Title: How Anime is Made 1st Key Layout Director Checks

Most of the time though, Inshitsu will fix these parts with drawings and the background goes straight to the background painting staff, but depending on the production, the Inshitsu will occasionally pass off the background corrections to an animation director.
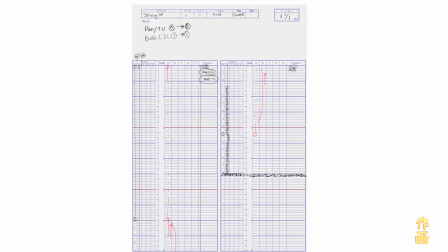[4:47]
Cut 1 Timesheet corrections. As the Inshitsu, I also need to make corrections to the timesheet if I feel like something is incorrect or needs to be improved. It's most common for the Inshitsu to write corrections in the doga column. The second key artist will later erase their original timing and rewrite it in the key column,
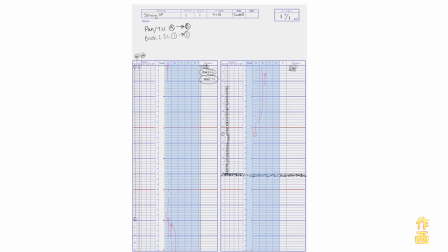[5:05]
and then erase the doga column so that it's empty for the doga artist. There isn't really any reason Emily can't be breathing during the panning sequence, so I rewrote the timing to loop for the whole cut, showing where the in-between should be placed with tick marks. I wanted it to be animated on 3s and for the animation to be reused.
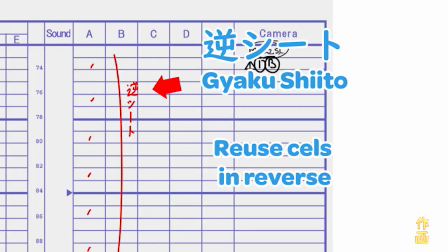[5:25]
I notated a use of gyakushito, which instructs the reuse of frames but in reverse.
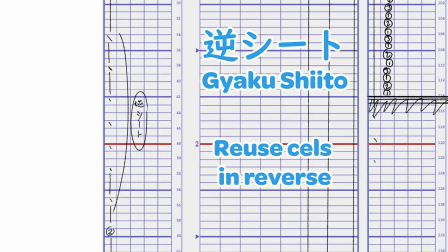[5:31]
I notated this incorrectly though, and luckily Will, the Sakhan, knew what I was trying to do and did the correct notation in the Sakhan checks. Normally it would be very uncommon for an Inshitsu to do incorrect timesheet corrections. Cut to Inshitsu check.
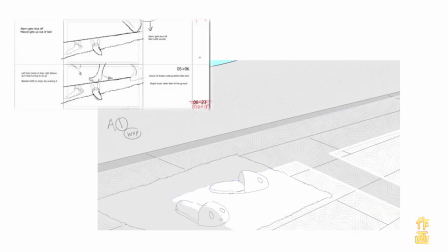[5:50]
Looking at the storyboard, the intent of the scene did translate properly, but the execution had a lot of problems. The way it was animated made it seem like her bed is really far off the floor when it's not, so I went over the animation with a crude animation to show the animator what might be a good fix for this. The animation director would then redraw the character on model and with fixed proportions. Note how the drawings are labeled with the number and letter circled. This is an indication of the drawing being Genga.
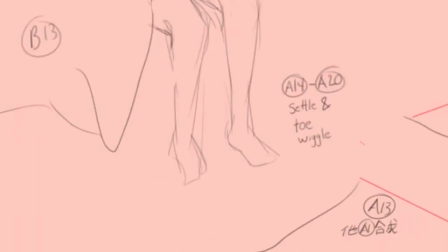[6:18]
When the cut moves into the doga or in-betweening phase, the layers will be labeled with just the number circled. I also thought that the scene wouldn't work with the current layer setup, so I rebuilt the way the scene is constructed.
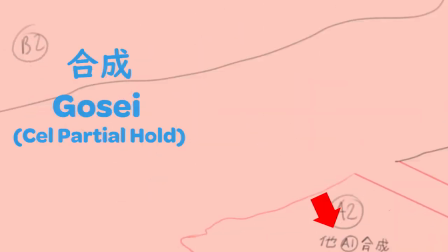[6:30]
I notated to gosei or partial hold the ground shadows, which means the entirety of the ground shadow will be a cell with transparency,
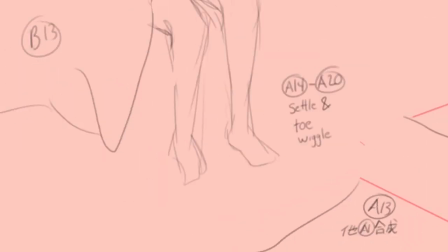[6:37]
and the only moving parts of Emily's shadow will be copied and pasted onto the static parts. I did a rough animation to indicate which parts of the cell will remain still and which parts will need to be gosei'd. I made the ground shadow be the A cell, and Emily and the blanket into the B cell.
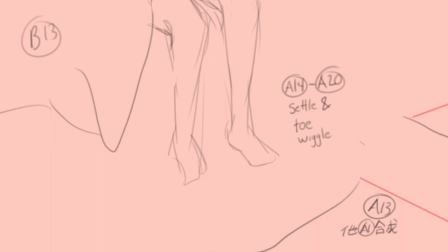[6:54]
I also thought that the cut was very robotic and lacking in character, so I made a notation that keys A14 through 20, Emily should have a toe wiggle and feet settling. Normally this motion would be drawn by the Inshitsu, but since I'm inexperienced, I left it to the animation director.
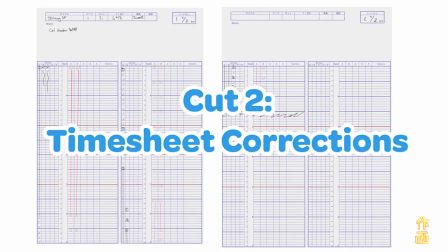[7:09]
Cut to timesheet corrections.
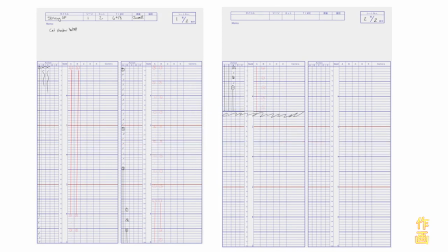[7:12]
Since I drew guides for the revised animation, I needed to include the new keyframes and in-betweens into the timesheet.
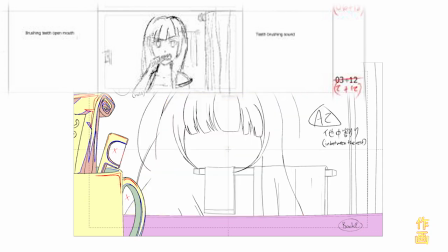[7:20]
Cut 3 Inshitsu check. For cut 3, I compared the storyboard to the Daiichi Genga and realized that the framing wasn't correct. I really wanted some of her torso to be visible in frame, and the animator framed it much more zoomed in than intended.
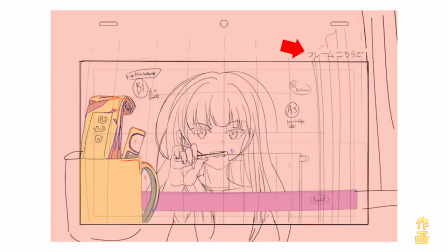[7:33]
So I had to shrink the Genga and notate Furemu kochirade to tell the animator to redraw it zoomed out a bit.
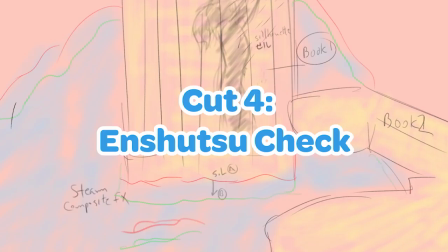[7:41]
Cut 4 Inshitsu check. Cut 4 really needed a lot of work.
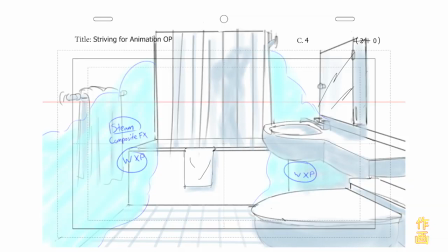[7:45]
It was potentially too simple when looking at it compared to the other cuts, so I restructured this one almost entirely.
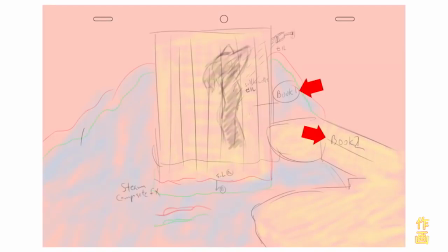[7:51]
I made the sink and toilet into a book and the shower curtain into a book, which, if you watched previous videos in this series,
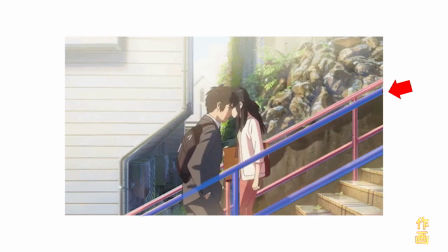[7:58]
you will know that books are background elements on transparencies that are placed in between cells.
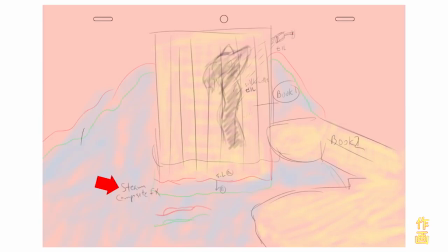[8:04]
With these items as books, this would allow us to make the steam effect slide underneath to give the effect of moving steam. In regards to the steam effect, I added in the positions for the steam composite FX to slide, using red and green to show the starting and ending position of the slide.
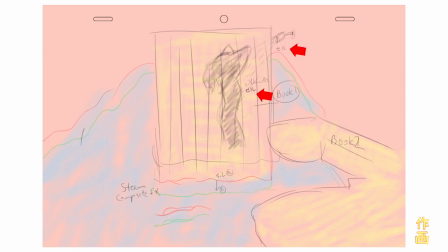[8:19]
I've also notated that Emily's silhouette and the water in the shower should be a cell. Cut 5 Inshitsu check.
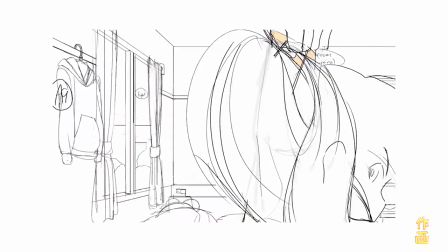[8:27]
On cut 5, I really felt that it met the intent of the storyboard, so the only change I had on cut 5 was layout inconsistency.
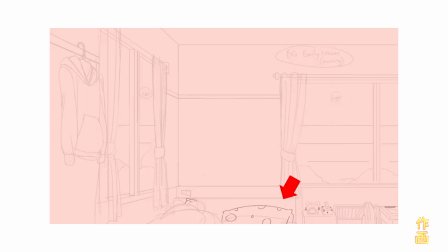[8:35]
It was missing polka dots on the pillow and tissue box, as well as one of the stuffed animals. Aside from that, I had no other corrections.
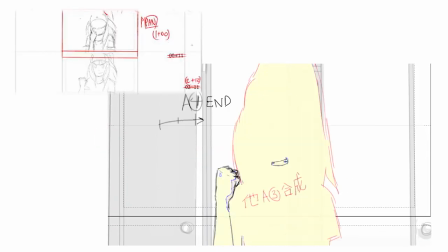[8:44]
Cut 6 Inshitsu check. Cut 6 met the intent of the storyboard, but it felt stiff compared to the other cuts in the animation. This could be due to a lack of direction on my part in the initial ikonte. I wanted to add in some more animation to this cut to make it more consistent with the rest of the Genga.
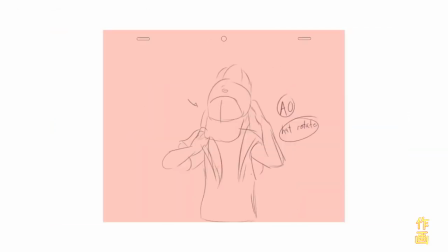[9:01]
In the beginning here, I've added frames A0, 0.1, 0.2, and 0.3 to make the cut show that she had just put her hat on, and cell A5 to create follow-through after she finishes her pose.
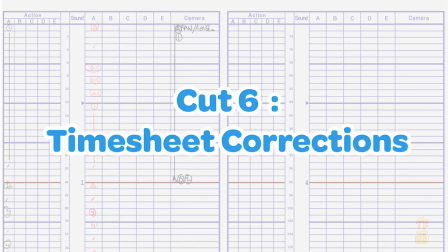[9:14]
Cut 6 Timesheet corrections.
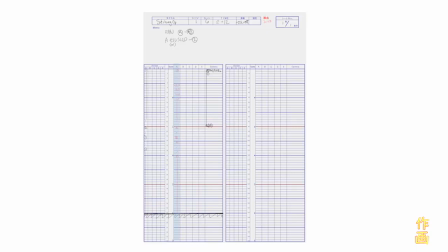[9:17]
On the timesheet, I added in the new keys that I drew, and changed the timing a bit to make the motions a bit snappier.
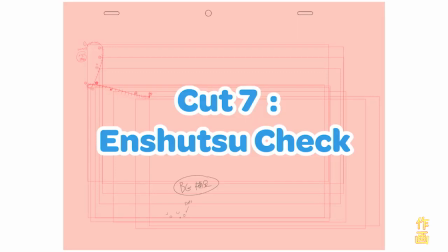[9:25]
Cut 7 Inshitsu check.
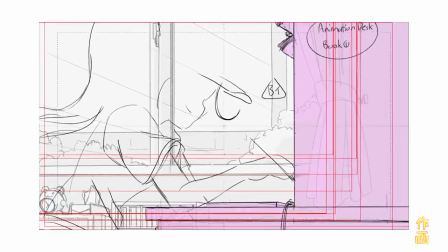[9:28]
This cut met the intent of the storyboard, but I thought that the camera motion was a bit too wild compared to the camera work of previous cuts.
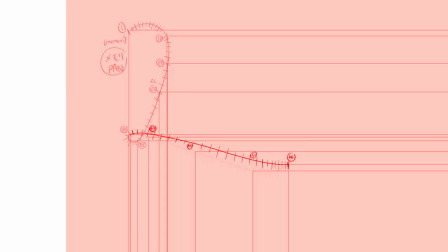[9:34]
I wrote in a correction to the camera path by drawing in the camera positions for each frame and drawing a timing chart to accompany it. This type of pan is called a memori pan, so I labeled it as such.
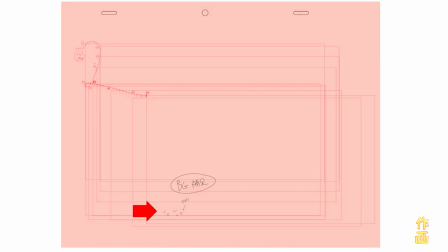[9:46]
I also notated here that the dots were missing here in the layout. Now that the Inshitsu has reviewed all the cuts, the cut folders will be sent to the Sakhan for checks on the character models, art, and animation quality.
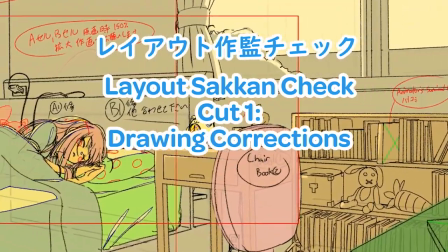[10:02]
Layout Sakhan check. Cut 1. Drawing corrections.
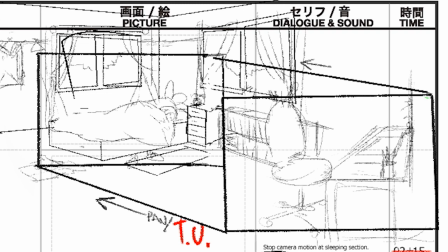[10:06]
For this cut, the storyboard intent was most likely to show her room, prominently her animation desk, and then Emily sleeping before her alarm clock goes off.
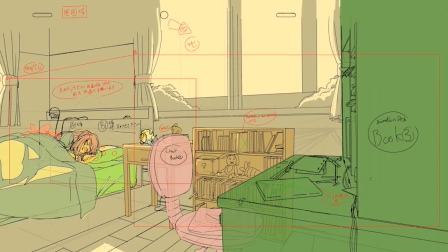[10:15]
So I structured composition of the cut to show both of these better, by placing the vanishing point behind the desk and extrapolating from there. I also tried to make the cut end with both Emily and the alarm clock visible and close to located in thirds of the screen to make the composition easier to read.
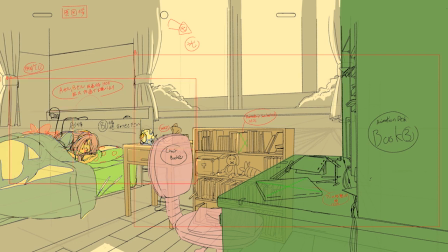[10:31]
I could have drawn with curved perspective or intentionally made the vanishing points harder to decipher,
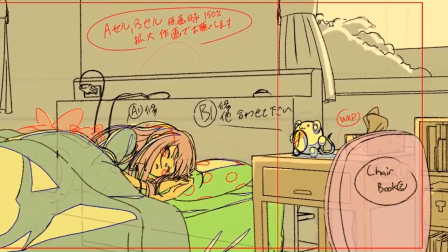[10:37]
but I wanted these indoor shots to look like they were shot on a wide-angle lens, so that more of the interior would be visible while not having to place the camera outside of the room.
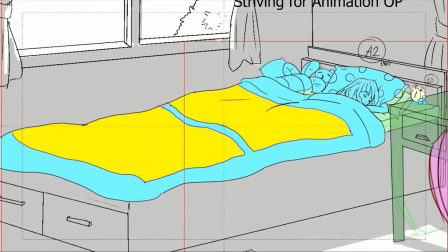[10:46]
The other issue with the cut was that the desk and chair slide in it to simulate 3D motion, but the ground plane that the chair is on is in frame.
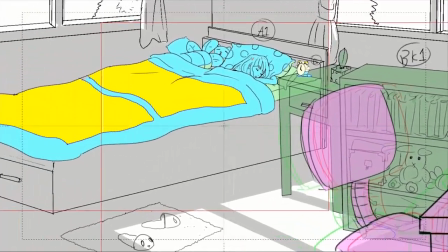[10:53]
This means that the chair will look like it's physically sliding across the floor in the final, so I reframed the cut to not show the bottom of the chair.
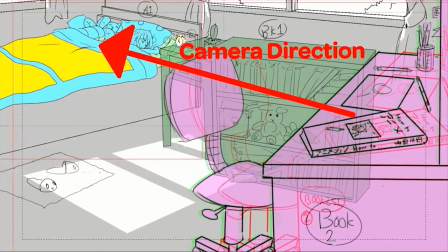[11:02]
Also, in the original layout, the camera was moving to the left and up while zooming in, but the slide of the desk and chair books was moving to the right only.
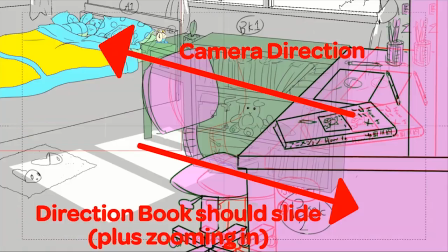[11:10]
For multiplane motion to look right, the foreground elements have to move in the opposite direction of the camera,
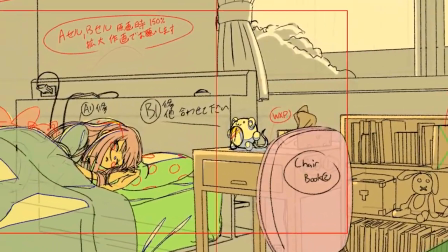[11:15]
including zooms and diagonal motion, so I adjusted the slide notations as well. Timesheet corrections.
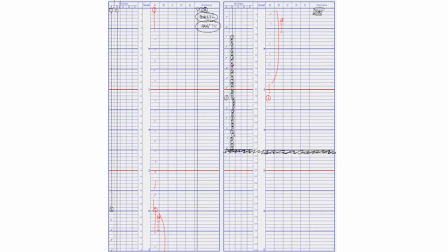[11:23]
The repeat on this timesheet was inconsistent with how many frames were used to breathe in and out.
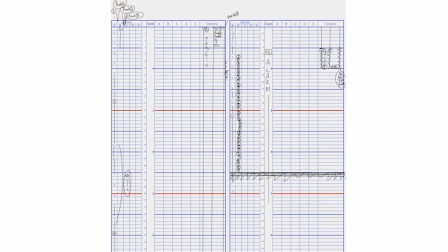[11:29]
The inconsistency was unintentional, so I fixed the sheet to be a standard repeat with the same number of frames breathing in as breathing out.
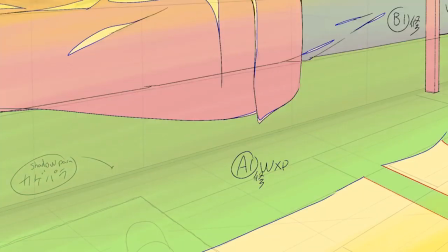[11:38]
Cut 2. Drawing corrections. For this cut, I did my best to reconstruct the cut to fix minor perspective and proportion issues, as well as adjust the motion. I focused on trying to create overlapping action for the cloth, and keeping the knees together on the character to make the motion more feminine.
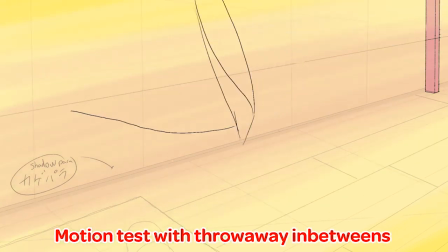[11:54]
I also adjusted the key to in-between ratio so that the cut wasn't either too static or over-energetic looking. I aimed for an average of about 1 key for every 2 to 4 in-betweens.
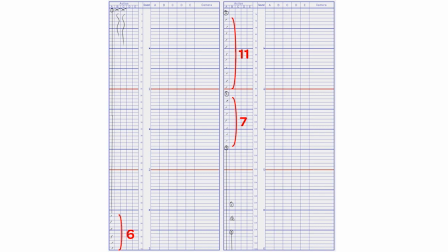[12:07]
Timesheet corrections. The layout sheet had too many in-betweens, but the Inshitsu sheet had too many keys that didn't have drawings to go along with them. So I tried to find a happy medium while following the intention of the Inshitsu corrections as much as possible.
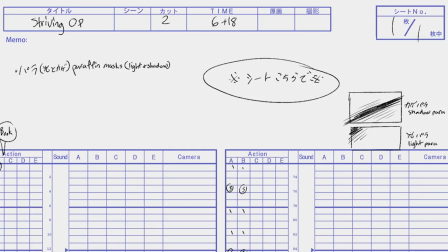[12:21]
I also added a kage para for a gradation over the whole shot. Kage means shadow, and para is short for paraffin, which is what transparencies for cells were printed on. Basically, a kage para is a transparent gradation overlay. A kage para is specified by shading the parts of the layout that you want it applied to,
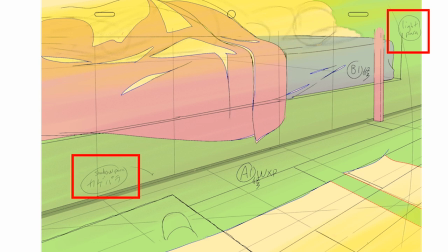[12:41]
and the compositing staff will make a gradation overlay for either the cell, background, or the overall cut that you specified it for.
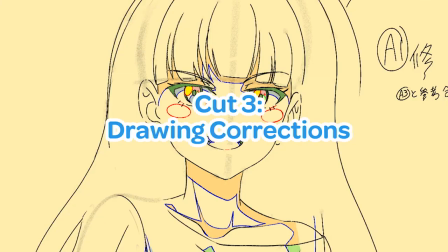[12:50]
Cut 3. Drawing corrections.